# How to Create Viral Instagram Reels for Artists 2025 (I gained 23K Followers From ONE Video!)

In my personal experience, the reels that I post of painting one simple flower or a simple leaf stem, they always outperform any of the reels that have a more intricate composition or something that's filled with florals. The simple ones always, always outperform the intricate ones.
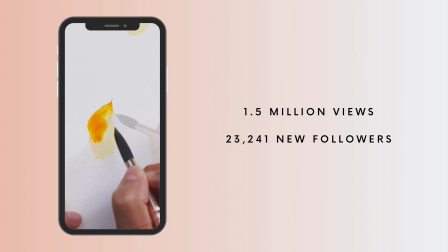(4:16)
For example, this reel that I mentioned at the beginning of the video, which got 1.5 million views,
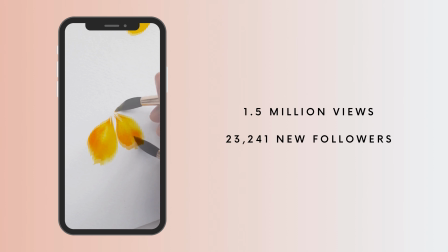(4:21)
and this one reel alone brought in 23,241 new followers. It's just one simple flower. It's nothing extravagant, it's just some loose brush strokes,
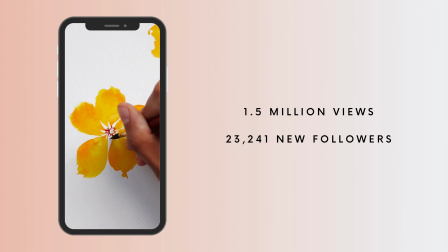(4:32)
but those strokes capture your attention from the start and they make the viewer wonder what that end result will look like, so they stick around to watch it.
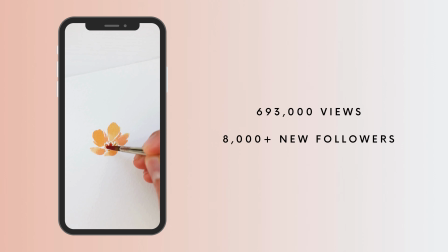(4:41)
Another example is this reel that I just recently posted a few weeks ago. Again, it's a very simple flower, I honestly just painted it on a scrap piece of paper,
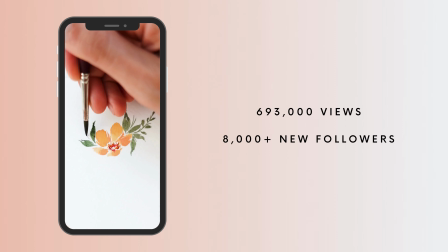(4:49)
and this is the one that got 693,000 views and brought in over 8,000 new followers alone, and it's still racking up these to this day. But of course, if you do have a more intricate or complex piece that you're really proud of, by all means, post it. You should absolutely post whatever the heck you want to post on Instagram. But I'm just meaning to say you shouldn't count out those sweet and simple paintings or the little doodles or warm-up paintings because those can really perform well too. So I usually end up doing a little bit of both.
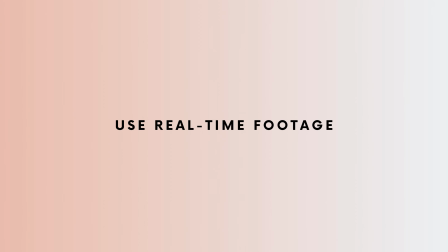(5:20)
Number four, use real-time footage instead of, or in addition to, sped up or time-lapse videos. I think there was a time and place for those time-lapse videos, especially in 2020 and 2021. They were super popular, and I had a lot of my time-lapse videos go viral back then, but I'm seeing a lot less of that now.
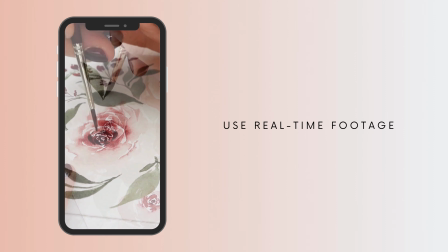(5:40)
What I do now to make my reels feel more cinematic is to use real-time footage,
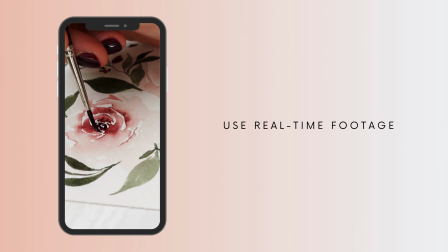(5:46)
but just slice and dice the painting process to just show the most beautiful brush strokes, like adding little details to a rose,
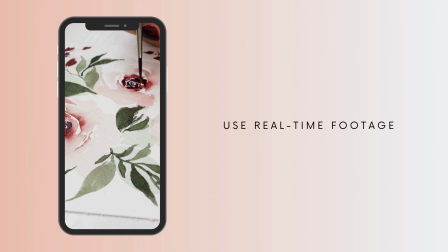(5:53)
or showing a sweeping stroke of a leaf, and try to include different angles instead of just the top view.
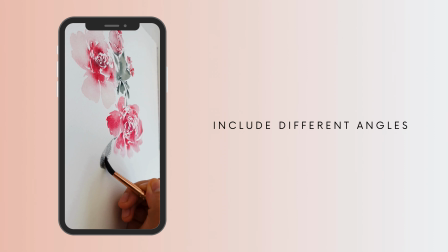(6:00)
I like to also include side views and close-ups in addition to the bird's eye view. That way you can still show bits and pieces of the overall process, but in a little more of an interesting and dynamic way than just one top view shot in a full sped up process.
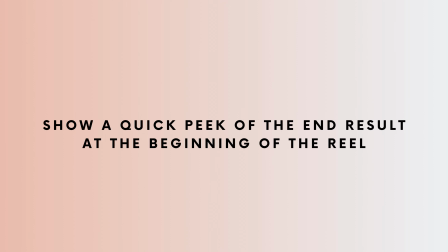(6:15)
Number five, show a quick peek of the end result before you get into the beginning part of the painting process.
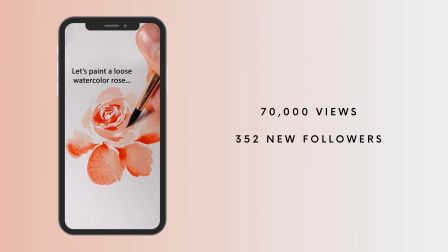(6:21)
Here's an example of one I posted recently that got over 70,000 views. I showed a quick preview of the final rose with some text overlay that said, let's paint a loose watercolor rose. So the viewer knows what's coming, they see the final result, but now they want to see how you got there, which I then show bits and pieces of throughout the reel. So that's an easy way to hook the attention of the viewer, rather than just starting with a blank page where they don't know what you might be painting or drawing. You only get a second or two to catch their attention and stop them from scrolling, so that's an easy way to do that. I don't do this on all of my reels, but I do incorporate it every now and then, and those reels tend to do pretty well. Number six is one that I feel deep in my soul, and I mentioned it briefly at the beginning of the video,
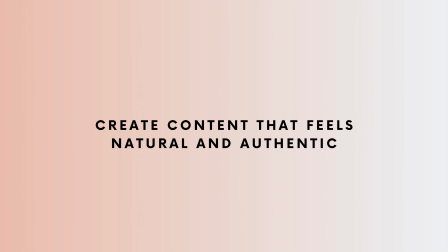(7:05)
but that is to only create content that feels natural and authentic to yourself and your art and your business. One thing that I've always known deep down as I've grown my Instagram account over the past four-ish years is that I never wanted to fall into creating trendy content just for the hope of going viral. So I didn't want to create reels of me dancing on the screen or pointing to words or lip syncing a trending audio and absolutely no shade to anyone who does that. But I personally cannot pull that off. If I were to do something like that, I always feel very cringey and very awkward. So I've just tried to find ways that I can still create unique content that is fun to watch and binge worthy, but just in my own way and related to stuff I'm actually doing in my art practice. So that's most commonly just painting process videos that I then turn into reels.